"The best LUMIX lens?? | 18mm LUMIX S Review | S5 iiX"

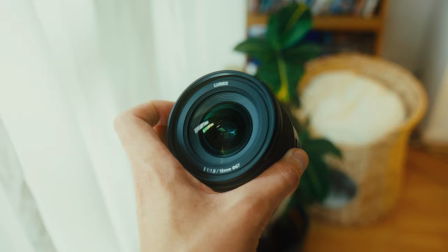5s
I've had my eye on the Lumix S 18mm for a while but can never justify buying it as it felt like quite a niche lens for my work.
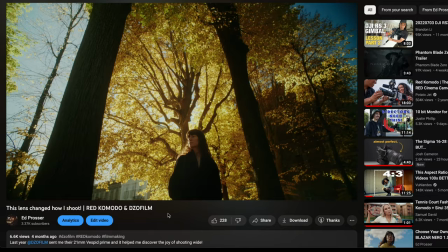13s
However over the last six months I have found myself increasingly attracted to shooting on wider focal lengths and you can watch a video I made about this a couple of months ago.
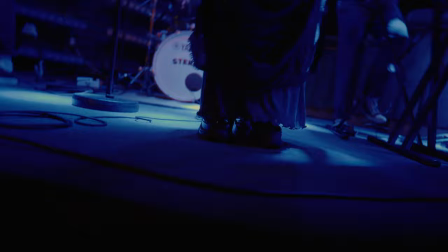23s
Recently I was invited to the launch of the Lumix S5 IIX and during that event they gave us access to all the L mount lenses that they make and I made a beeline straight to the 18 millimeter to have a go of it and basically i fell in love with it i loved
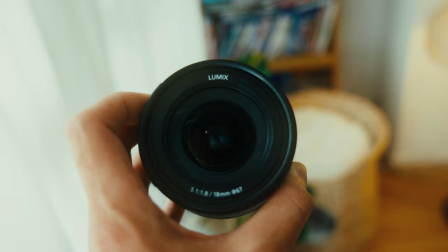37s
it i recently got a couple of invoices paid and then made a super heat of the moment decision to drop a load of cash
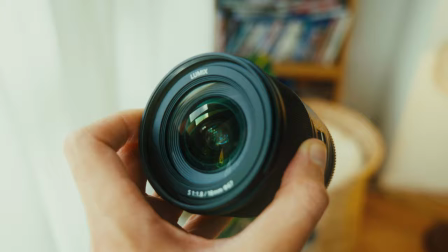44s
on purchasing this lens so i bought it myself so no one's asked me to make a video about this i'm doing it off my own back so today i'm
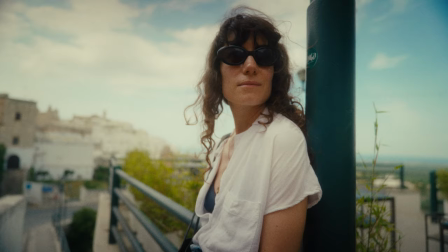51s
going to give you my thoughts on this lens and show you a ton of sample footage because i also took it on my recent holiday to italy we went to astuni It was amazing.
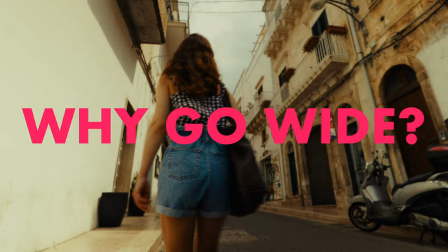60s
So stick around. I think generally there are kind of two cases for using wider focal lengths.
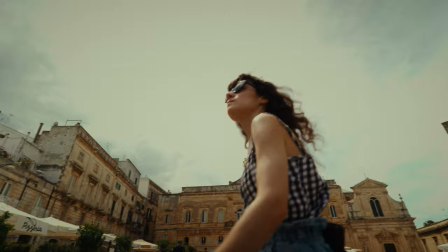69s
The first is as a more general wide angle perspective for documentary work, particularly if you're following someone around or out and about or putting your camera on a gimbal.
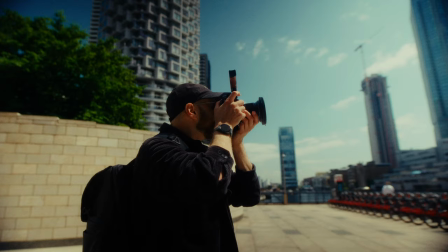77s
And I think this lens is great for that. It's also a great lens for establishing shots.
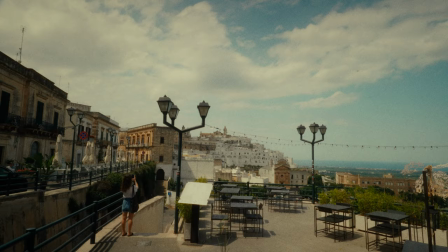82s
You know, wider focal lengths are great for capturing wide perspectives, buildings, externals, cityscapes, horizons, all that sort of thing.
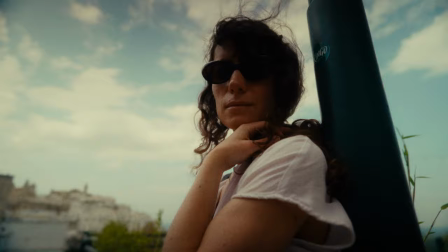90s
But the other is also using wider focal length stylistically when shooting people. And I think, you know, this is quite a trend these days in a lot of commercial cinematography.
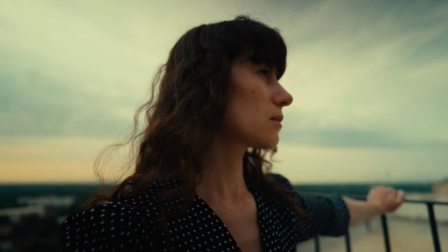99s
And I think this is because there's something much more dramatic and immediate about shooting people handheld on a wide angle lens.
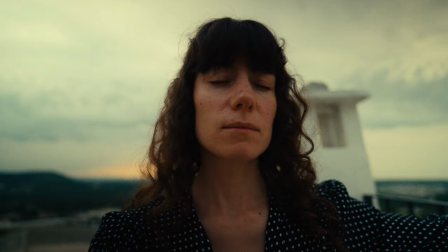105s
This is often because to shoot people and to isolate them, you need to get the camera a lot closer to your subject.
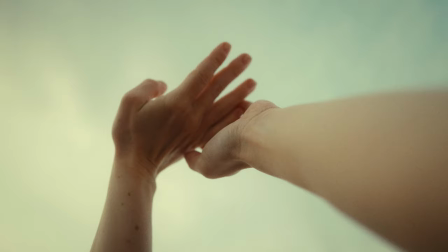112s
And then this obviously creates a much more intense sense of intimacy and drama over,
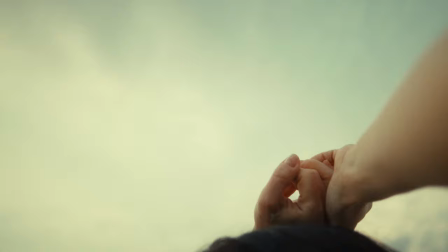117s
you know something like a similar framing with a 15mm lens where you're going to be much further back with the camera
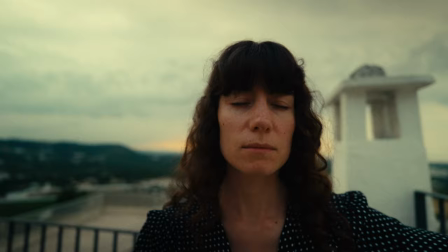123s
and the audience you know can feel that they can tell that so shooting with this 18mm was
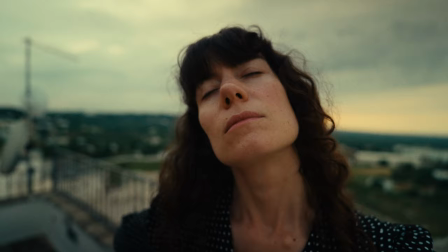130s
just loads of fun and the best bit was that it was also quite challenging you know it was pushing me to figure out what i could do and what i could get with this lens because it's not a focal length i have much experience with so using this lens at the launch event it really It forced me to be a lot bolder and a bit more aggressive with my camera. It forced me to get up front to the things I was filming. Had I gone for a 50mm, I would have played it a lot more safe and stood much further back.
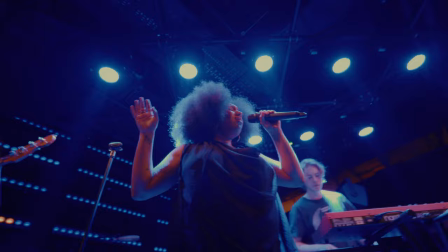156s
And I think the shots would have just been a lot more boring and vanilla compared to what I was able to get.
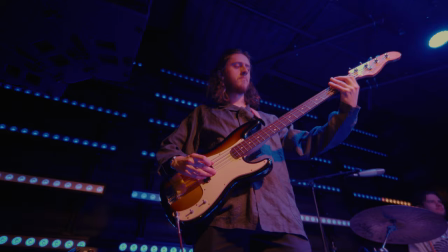162s
This lens encourages movement, movement of your camera. It almost feels like the camera becomes an extension of yourself because camera
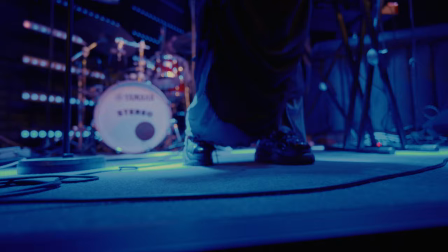171s
movements dramatically alter the way that the frame looks with a lens like this.
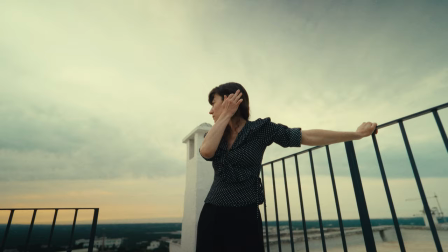176s
So even small movements can have quite dramatic effects on the way that your subject looks in the frame.
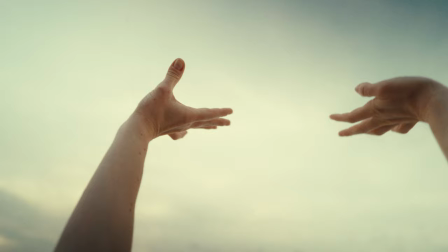181s
Thanks to the small distance of this particular lens then you can also get really up close and personal which
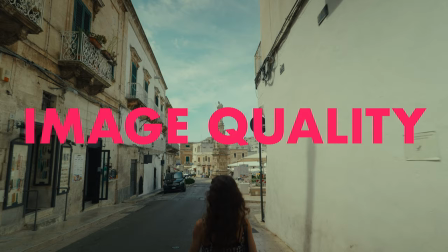186s
I love and makes this a really useful versatile lens especially if you're interested in filming people.
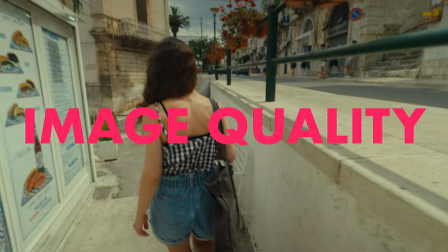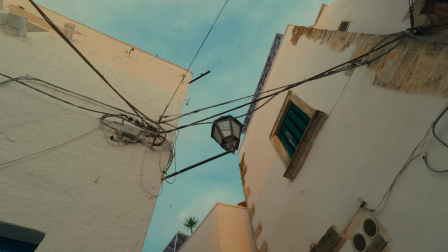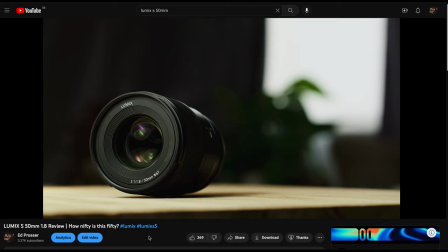203s
I put out a review of the 50mm Lumix S lens I think towards the end of last year.
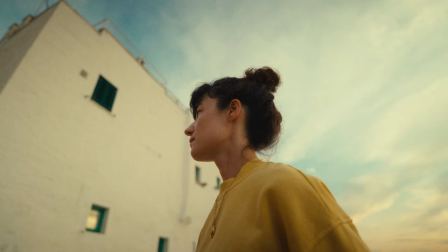208s
Link in the description, check it out. The 18mm does match really well with this lens optically.
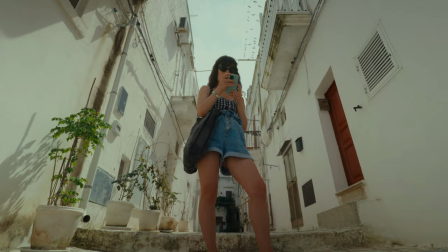214s
It has a very pleasing quality to it. I'm not someone who loves modern glass but it is a modern lens but it never feels overly sharp or clinical.
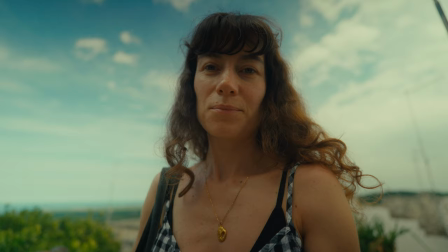223s
There is a slight sort of creaminess and an organic feel that they have to them and the fall off into the focus area is quite smooth and organic.
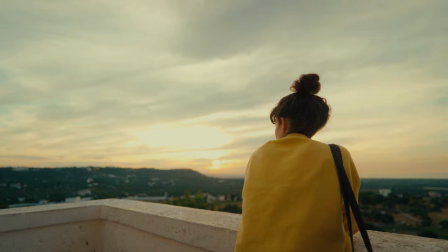231s
I don't know,
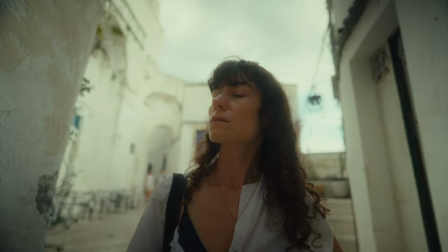232s
it just doesn't feel like using the Sigma lenses which in my opinion are lovely but they're just a little bit too clinical and a bit one-dimensional for me. So I think for the price I think these lenses deliver superb image quality and a really premium looking image I think as well and there's no sort of chromatic aberration or ever distortion to worry about across the set of these lenses.